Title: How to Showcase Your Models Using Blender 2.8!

Hey guys, welcome to RenderRides. In this video, we're going to be taking a look at how you can optimize your scenes properly to showcase your models better. And when it comes to that, the most important part is lighting. So let's learn how to light our scenes properly so that people can really see how cool our models are. But before we get into that, I want you to subscribe to this channel. Yes, it is kind of weird to be asking to subscribe right away, but you can unsubscribe if you think the video sucked. So yeah, subscribe. Alright, let's get into it.
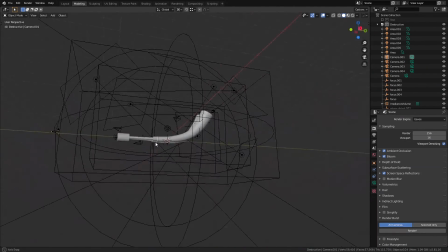So I made this model a few days ago using Blender and Substance Painter, and I made a few renders of it using Eevee.
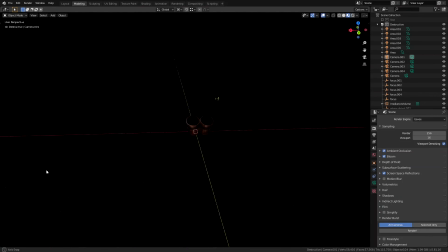The reason I wanted to start with this example is because this is probably the most common and easy way to showcase your model because it's just hovering in midair with some random lights to make it look cool. But the placement of these lights were done in a way that emphasizes the textures on the model. The placement of the lights in your scene will depend on what quality of the model you want to showcase,
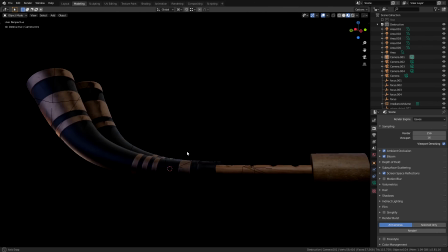whether it is the details of your modeling, the shape of the object or the materials, or the textures. So if, for example, you want to show your texturing work like what I have here,
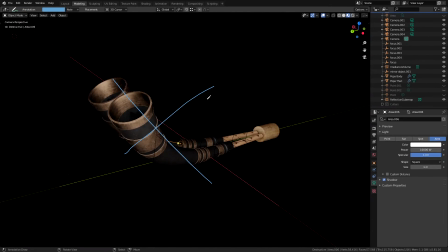you'd go for a more dramatic lighting to really show all the details instead of a straight light facing directly towards the model from the camera angle.
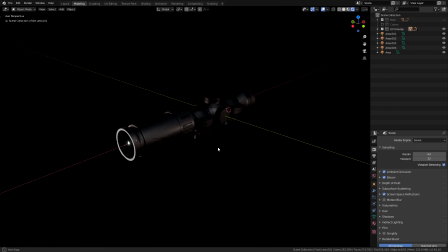And if you want to show a hard surface model and emphasize on the details, you'd use a lighting that creates a lot of shadows to emphasize the crevices and the bumps on the model.
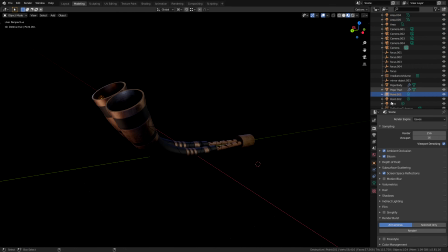Let's delete all the lights in the scene and start from scratch. Now before we start, we want to have an idea about the parts of the model that we need the most emphasis on. And I know that I want to emphasize the areas around the metal parts here and a little around the horn as well. Then I'd want a little more focus around the tone holes and the end of the pepa.
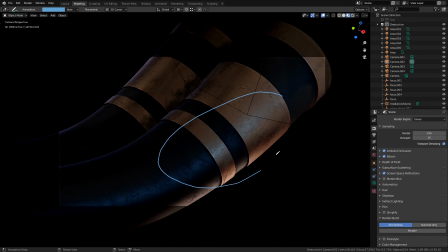It is also really helpful to have multiple cameras with different angles if you're planning to post the renders on your portfolio to show different parts of the model closely.
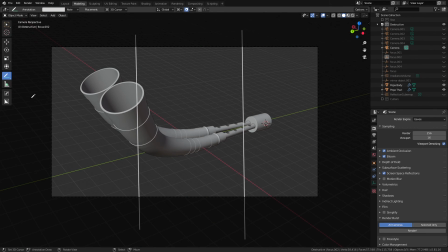The composition also plays a huge role when it comes to emphasis, but first, let's focus on placing the lights. We want to put our first camera in the scene just to preview what it's actually gonna look like as we're adding the lights.
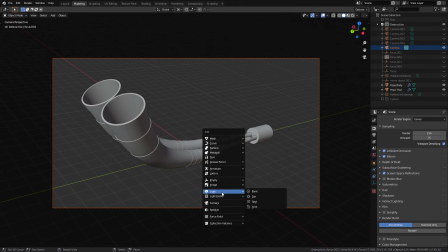Okay, now it would be easier for us to understand where we want our lights.
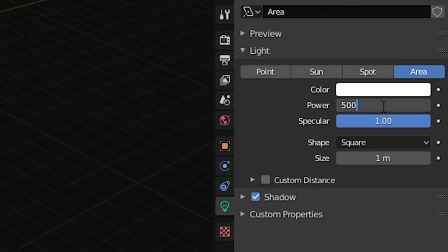So let's add a big area lamp and set the color to white and the intensity to 500 watts since our model is over 16 meters in length.
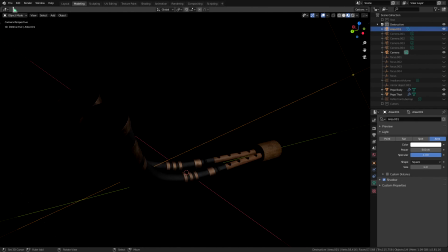This will be our main ambient light, which will roughly light everything from one side.
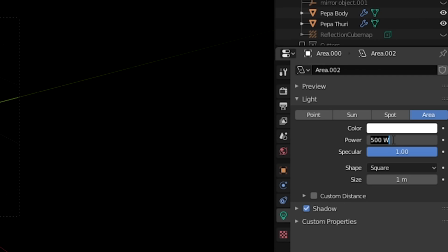We can duplicate this over to the other side and tweak the intensity a little to fill that area out and perhaps even make it a little bigger.
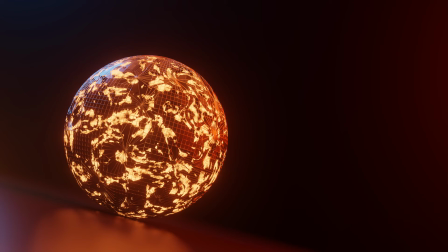Now this should do just fine. I usually use a lot of accented lights to guide the viewer to certain parts of the model,
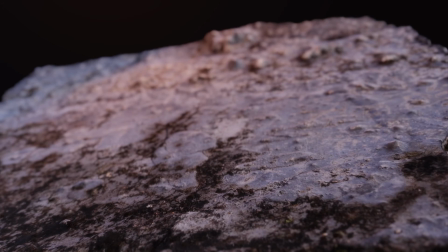so I generally use lights with shades of orange and blue on the opposite sides of the model.
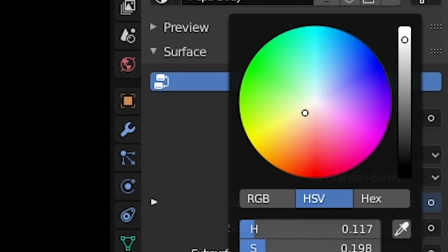Since these colors are on the opposite side of the spectrum, they really contrast each other, and when you want emphasis, you want contrast.
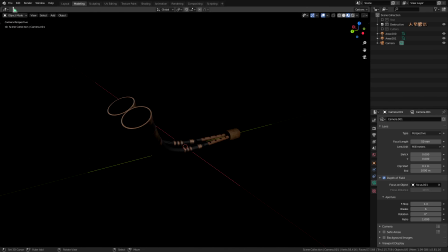So it was the same with this model. I used an orange light coming in from the front bottom, shining on the metal as such, instantly guiding the viewer's eyes to that part of the model. It is also very helpful to know a little bit of composition when placing your camera and lights
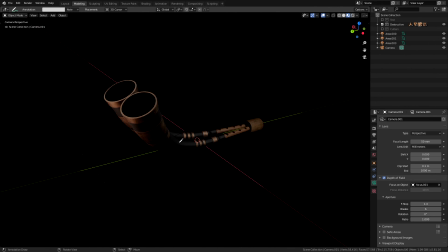so that you have a rough theory of where the viewers will be more attracted towards,
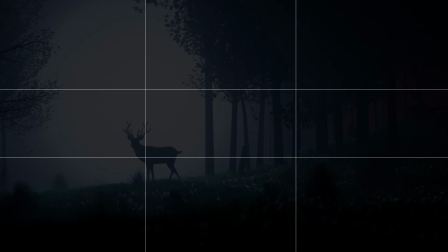which according to the rule of thirds are these points of intersection.
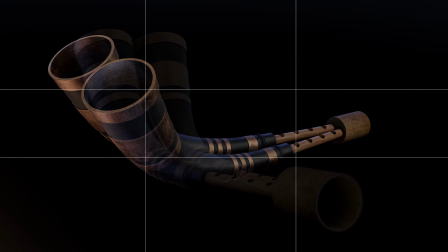So I roughly tried to position my camera in a way that complements this theory of rule of thirds.
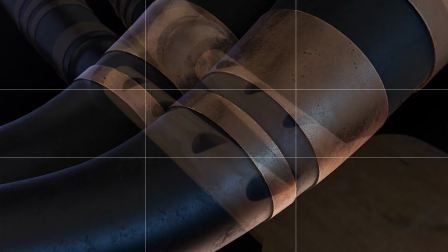So I basically placed the camera so that they look more at these parts of the model. You also need to keep in mind that you don't strictly need to stick with this idea. It's okay to break the rules. Anyway, now you should have a better idea of why placing an accented light near that part helps with the composition and maybe even with the story and mood of the image as well.
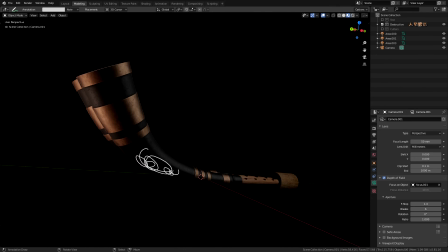Now we can clearly see that the front area of this model is really dark, and even if we're going for a super high contrast look, we still want a little bit of light to ease it up a little bit. So what I did in this case was to just add another big ass area lamp pointing at that part, but it's blue in color to complement the orange light.
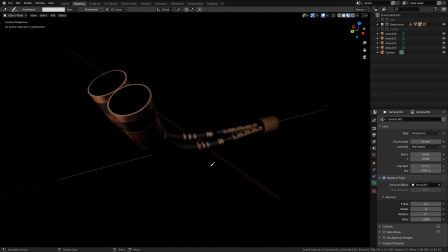Of course, the colors really depend on what you're going for, but in this case, it makes perfect sense. Now another dark part in the model is the inside of the horn right here, and that's pretty straightforward to fix if you think about it.
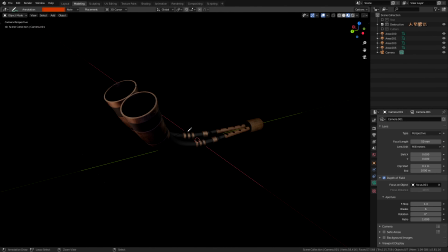If you're not going for realism, which is certainly the case here, you could just add some low intensity little point lights to light it up just a bit, but not so much that it ruins the dark look for us.
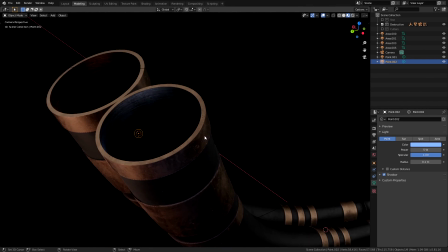Again, I use the same orange and blue colors for them to contrast them. Now we're getting somewhere.
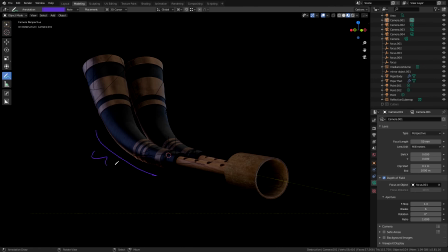Something I like to do, which a lot of people like to do as well, is to just add some lights to separate the object from the background.
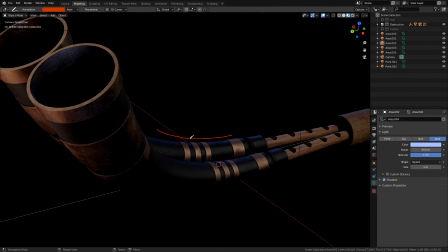The way I did it is by using an aerial lamp at the back right here so that it makes a nice little rim on the model.
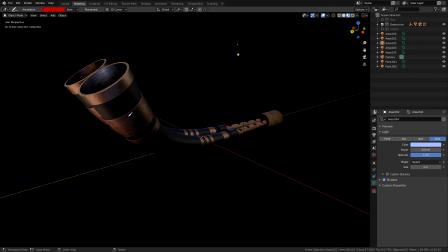This is perfect. Almost. If you want more renders of this model from different angles,
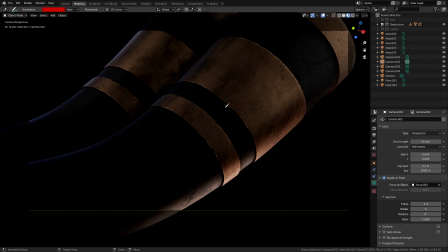we might run into an issue like this with close-ups where there isn't a lot of contrast to show your awesome texturing work.
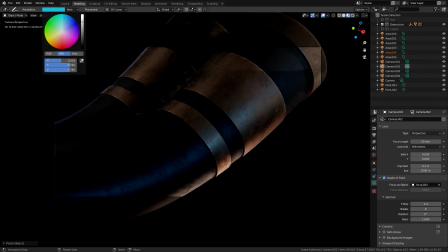Well then, you could just use another light with a contrasting color accent as that sweet final touch.
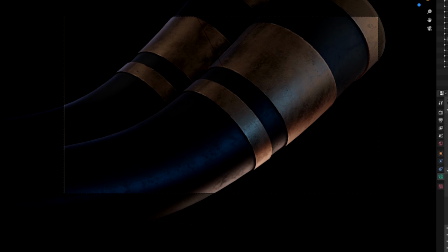And it also helps you to see more of the textures. Would you look at that? That's looking incredibly sexy.
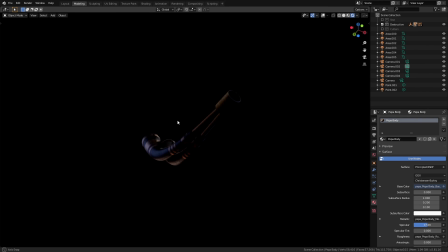You successfully lighted this model, but what about other, more different models?
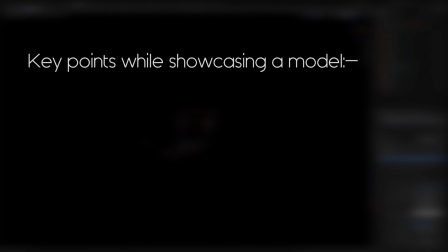Well, if you ever need to showcase a model in a fancy way, remember these key points: lighting, composition, and atmosphere. We already have discussed about lighting and composition.
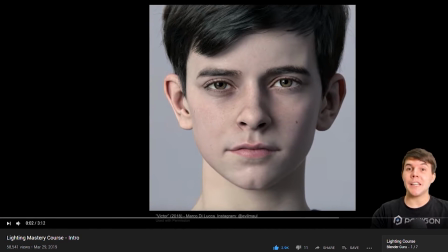If you want a more in-depth understanding of them, I highly recommend watching the lighting series by Blender Guru, which goes over these things in an extremely comprehensive way.
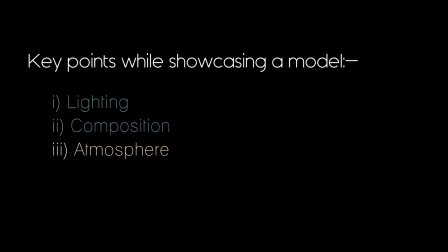So lighting, composition, these things are important, but so is the atmosphere of the scene. You could include the mood, the feeling of the scene in the atmosphere category.
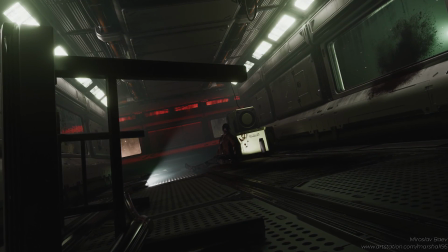While there's nothing wrong with showcasing a model in a blank background, you could take the next step and be a little extra creative by making a full scene with your model as the focus. For example, the model I have with me is the pepa, which is a cultural instrument of the Assamese people.
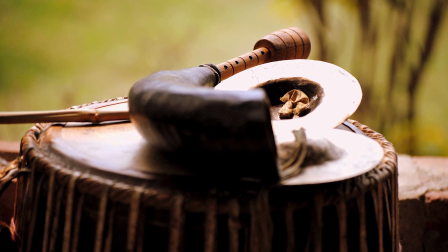So I could probably make a scene with a bunch of other traditional instruments together,
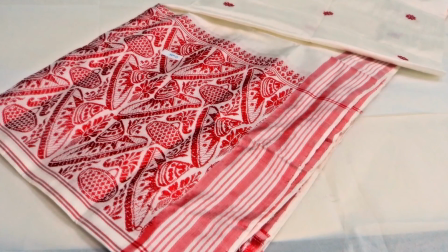or simply with a gamusa or any other complementary model that respects the story that I'm trying to tell about the Assamese culture.
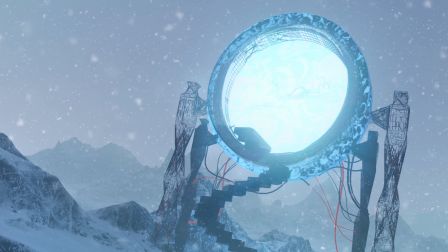Now with that said, let's take a look at another example. Now this is another one of my projects that I also made a video about.
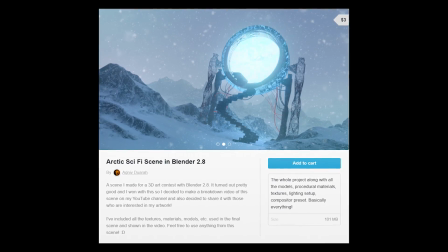You can check it out right here. You can get this project on Gumroad, link is in the description. I wanted to use a free model for this example, but we're having some network issues here, so I can't access the internet even if I tried to. So yeah, I'm sorry, but we just have to roll with this one.
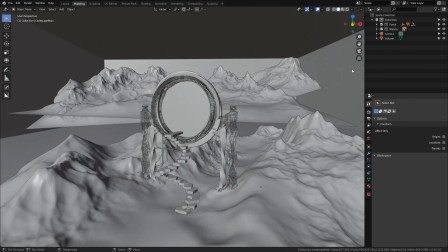So essentially, this scene has this gigantic model of a portal, which is the main focus of the scene. But I presented it in a whole scene with a good atmosphere that complements the story that I'm trying to portray.
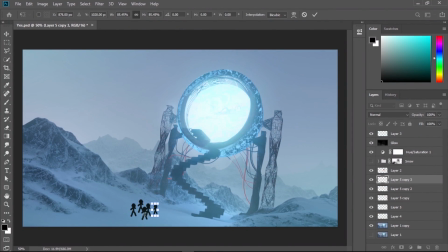If I had put like a few people going into the portal or something, it would have been more awesome, but you know, time constraints. And I'm pretty sure my laptop couldn't have handled it anyway.
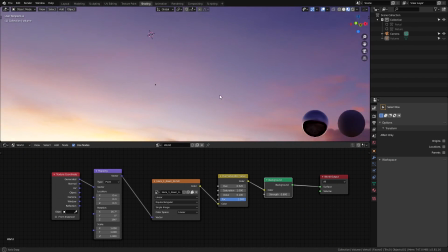Okay, now if we break down the lighting of this scene, we just have an HDRI for the main lighting with a little bit of tweaking. And we have some volumetrics going on with a tiny bit of emission to imitate the fog.
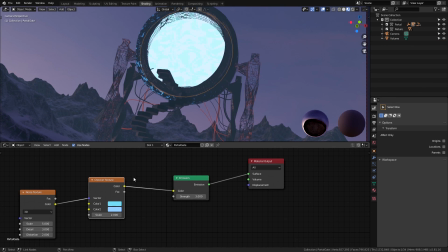That's about it. Other than that, we have this portal gate with a bright emissive material which contributes some lighting on the ground in the final composite.
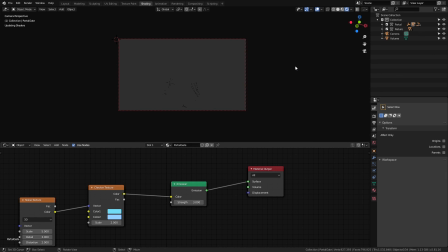Even when it might look very scary at first, it has the most simple lighting with just an HDRI.
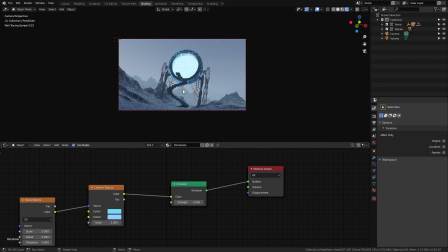And it works phenomenally well with these big scenes and also gives a very realistic
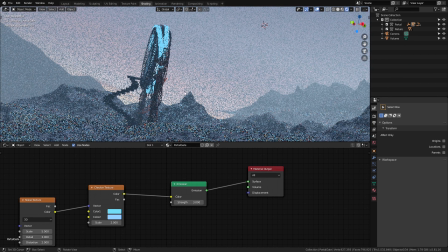lighting without having to set up a bunch of unnecessary lights to try and replicate the look of real life lighting.
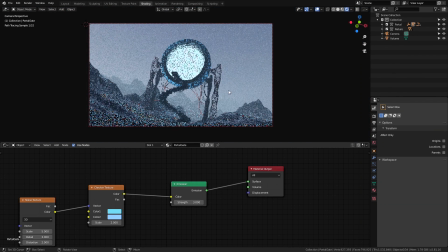Now you might be wondering where you could actually get these HDRIs,
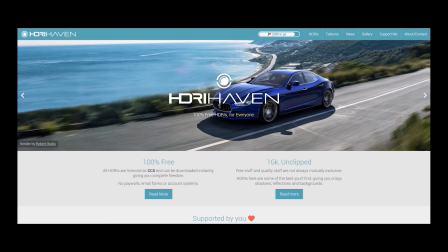and you can actually get a whole bunch of free HDRIs over at HDRI Haven, which is my go-to website. I'll leave the link in the description. Now that's all I wanted to discuss in this video. If you're ever stuck with lighting something, you could hopefully refer to this video and get some help. If not, you could always comment on what problems you have and I'll be there to help you. And if you want to support this channel to keep making more stuff,
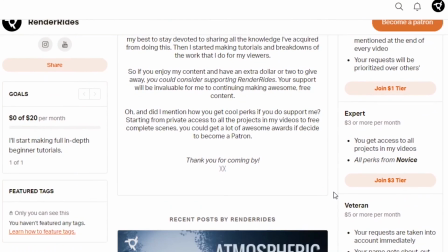you could head over to my Patreon page in the description and donate any amount you see fit, and also get all of my projects along with it.
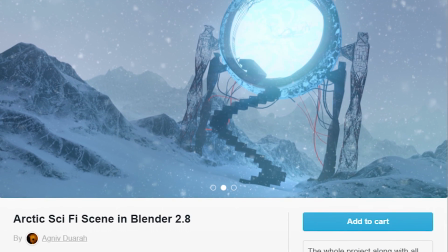Or you could take a look at my Gumroad page where I have the Arctic scene available for download. Hey, and if you have made it this far, thanks a lot for your time. I hope you enjoyed watching this video. Leave a like if you did, subscribe for more content like this, and I'll be back in the next video.